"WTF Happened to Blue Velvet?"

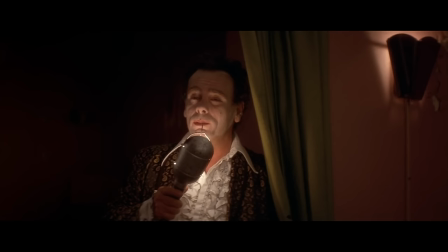12:18 Ben, played beautifully by Dean Stockwell, croons a drug-addled version of Roy Orbison's song, In Dreams.
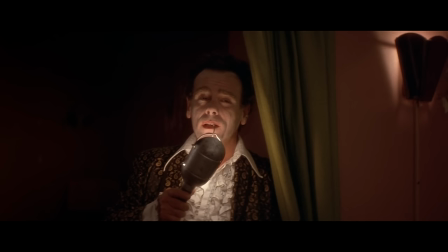12:24 According to reports, Orbison initially refused Lynch's request to use the song. However, through a legal loophole, Lynch found a way to use the song in the movie anyway.
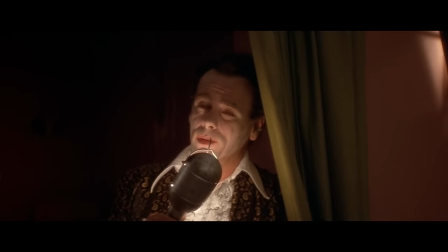12:32 Orbison had no clue that In Dreams was included until he saw the movie himself years later in a California movie theater.
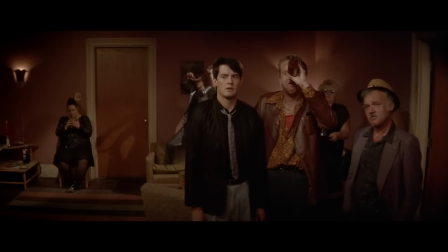12:37 Orbison was not only okay with how In Dreams was utilized in Blue Velvet, but later filmed a music video for the song that was produced by Lynch and incorporated footage from the film.
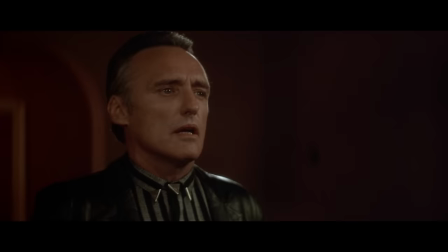12:45 As for Ben, he lip-syncs In Dreams while holding a work light that illuminates his face. According to Lynch, Ben was originally meant to hold a microphone in that seat.
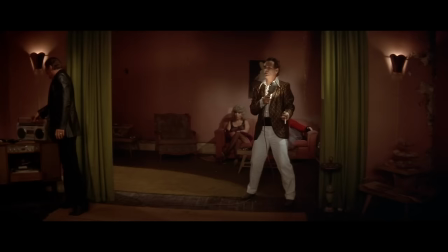12:53 However, when he saw Stockwell fooling around with a work light on set between takes, he loved the visual appearance so much that he put it in the film.
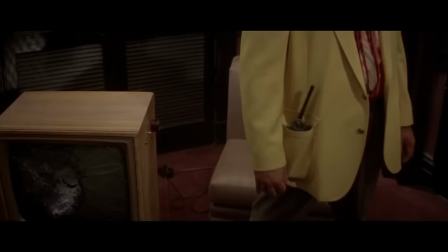12:59 Something similar happened regarding the use of Bobby Vinton's iconic title track, Blue Velvet. Producers did not want to pay such a high price to attain the rights to use the song. So as such, composer Angelo Badalamenti was hired to record an exact cover of the Subtuous Love Ballad.
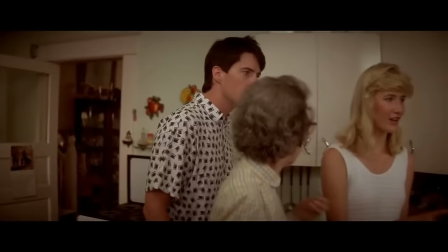13:14 Once Badalamenti completed the task, Vinton was invited to re-record the vocals to the song over Badalamenti's instrumental.
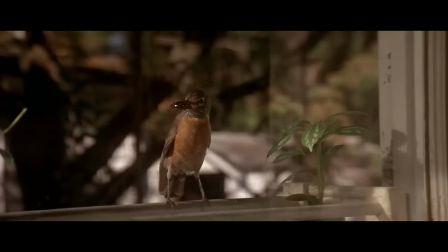13:19 By then, Vinton's vocal range had changed two and a half keys lower than the original version of Blue Velvet.
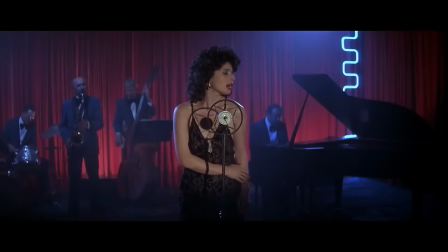13:24 Feeling the result didn't quite sound right, Lynch finally convinced the producers to pay for Vinton's original recording.
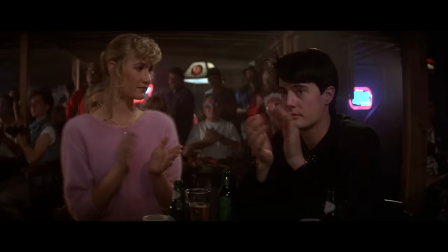13:29 Just like Orbison's version of In Dreams, it's nearly impossible to imagine the movie without the use of Vinton's Blue Velvet. Oh, and by the way, Badalamenti makes a brief appearance in the film as the pianist at the Slow Club where Dorothy performs.
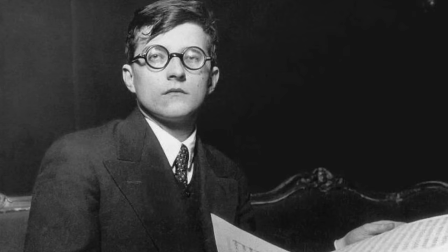13:40 While on the subject of the soundtrack, Badalamenti was asked to create an orchestral score for Blue Velvet inspired by the Russian composer Dmitry Trostakovich.
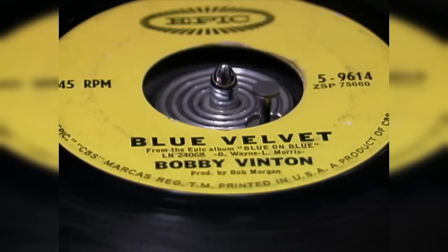13:48 Reportedly, while filming the movie,
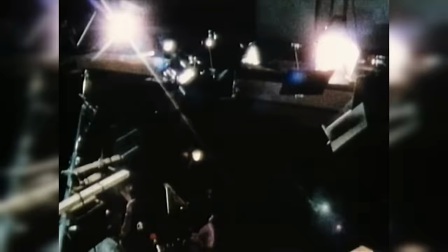13:50 Lynch placed large speakers around the set in the streets of North Carolina and constantly played Shostakovich's music to set the tone and tenor the movie's mood and atmosphere. More specifically, Lynch wanted Badalamenti to reflect the sounds of Shostakovich's 15th Symphony, a piece of music that Lynch had been listening to on repeat as he wrote the screenplay.
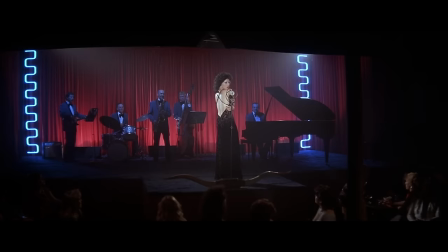14:07 The iconic pop songs juxtaposed with the orchestral score create an unnerving counterpoint that has led to many considering Blue Velvet's soundtrack to be among the very best on record.
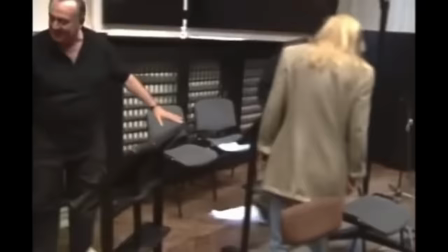14:16 As such, it is no surprise that after working with Lynch for this first time on Blue Velvet,
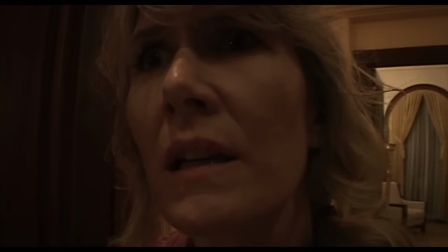14:21 Badalamenti would go on to score all of the director's films until Inland Empire in 2006.
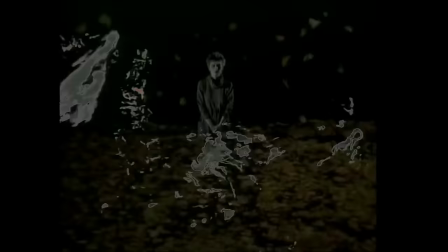14:26 It's also worth mentioning that Lynch initially intended to use the track Song to the Siren by the band The Mortal Coil for the scene in which Jeffrey and Sandy slow danced together.
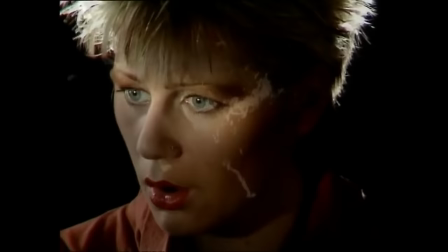14:34 While the production was unable to afford the rights to the song, Lynch loved the song so much that he used it a decade later in his aforementioned movie Lost Highway.
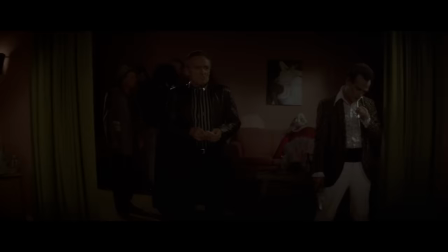14:41 Now, immediately after leaving Ben's brothel, Frank and his minions take Jeffrey on a high-speed joyride at night. The sequence utilized old-school, lo-fi filmmaking techniques.
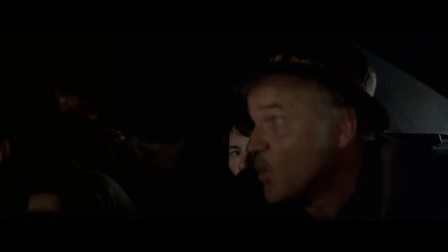14:50 Get this, to make it look as if the car was blazing through the night, a stationary car was simply rocked back and forth by stagehands located off-screen.
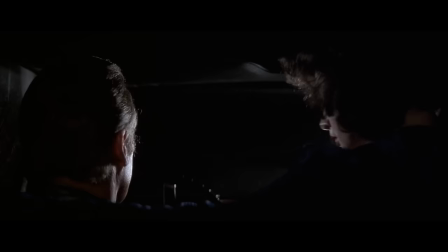14:58 Meanwhile, additional crew members ran past the vehicle with lights on their heads to make it appear as if streaks of headlights were passing by.
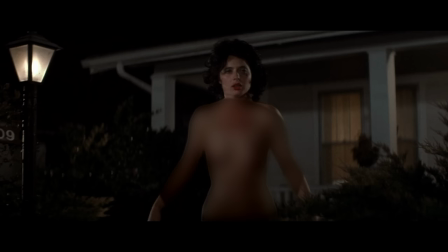15:04 As alluded to before, the scene in which Dorothy appears naked on Jeffrey's front lawn was inspired by a haunting experience Lynch had as a child.
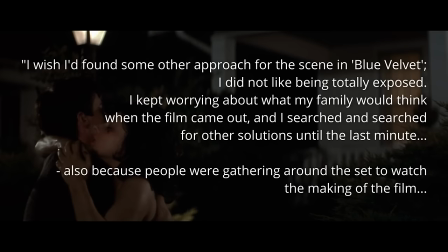15:10 In her autobiography, Rossellini spoke at length about how difficult the scene was for her to film, stating, quote, I wish I'd found some other approach for that scene in Blue Velvet.
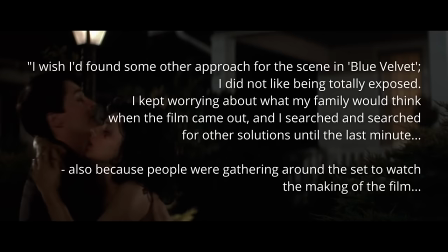15:19 I did not like being totally exposed. I kept worrying about what my family would think when the film came out, and I searched and searched for other solutions until the last minute,
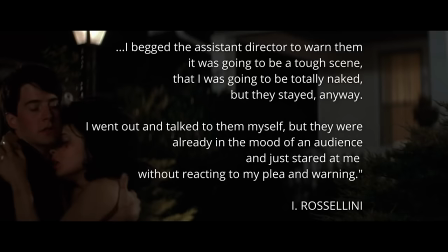15:27 also because people were gathering around the set to watch the making of the film. I begged the assistant director to warn them it was going to be a tough scene, that I was going to be totally naked, but they stayed anyway.
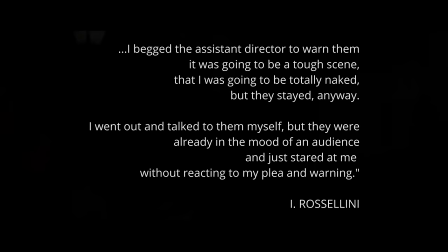15:36 I went out and talked to them myself, but they were already in the mood of an audience and stared at me without reacting to my plea and warning.
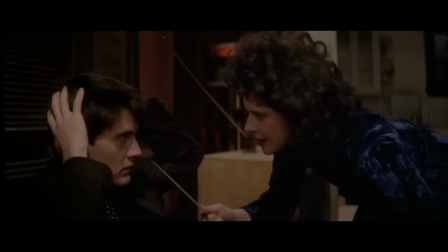15:42 Following her fearlessly daring performance, Rossellini was released from her contract with ICM Partners, the agency that represented her, once they saw the film in a test screening.
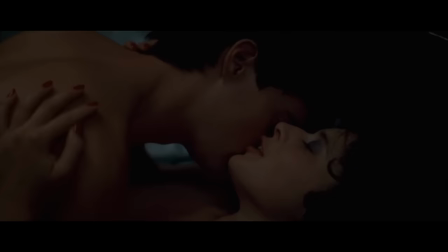15:51 According to Salon, Rossellini also received phone calls from the nuns at the school she attended as a child in Rome, who expressed concern for her performance and told her they were praying for her well-being.
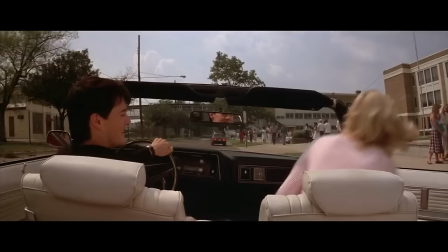16:00 Speaking of test screenings, McLaughlin revealed on Alec Baldwin's radio show in 2018 that Blue Velvet had notoriously awful test screening.
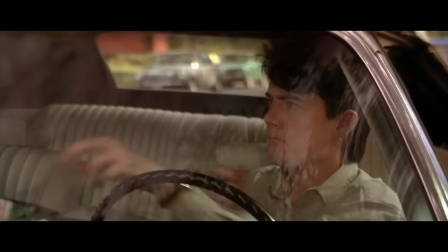16:08 Everyone involved with the movie was worried to death after the test audience filled out some of the worst response cards the studio had ever seen.
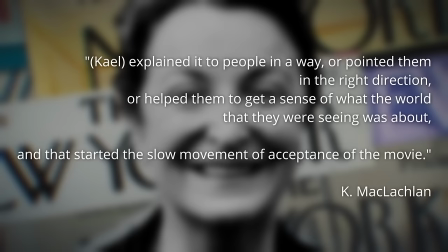16:15 However, famed New York film critic Pauline Kael gave the movie a much-needed public boost.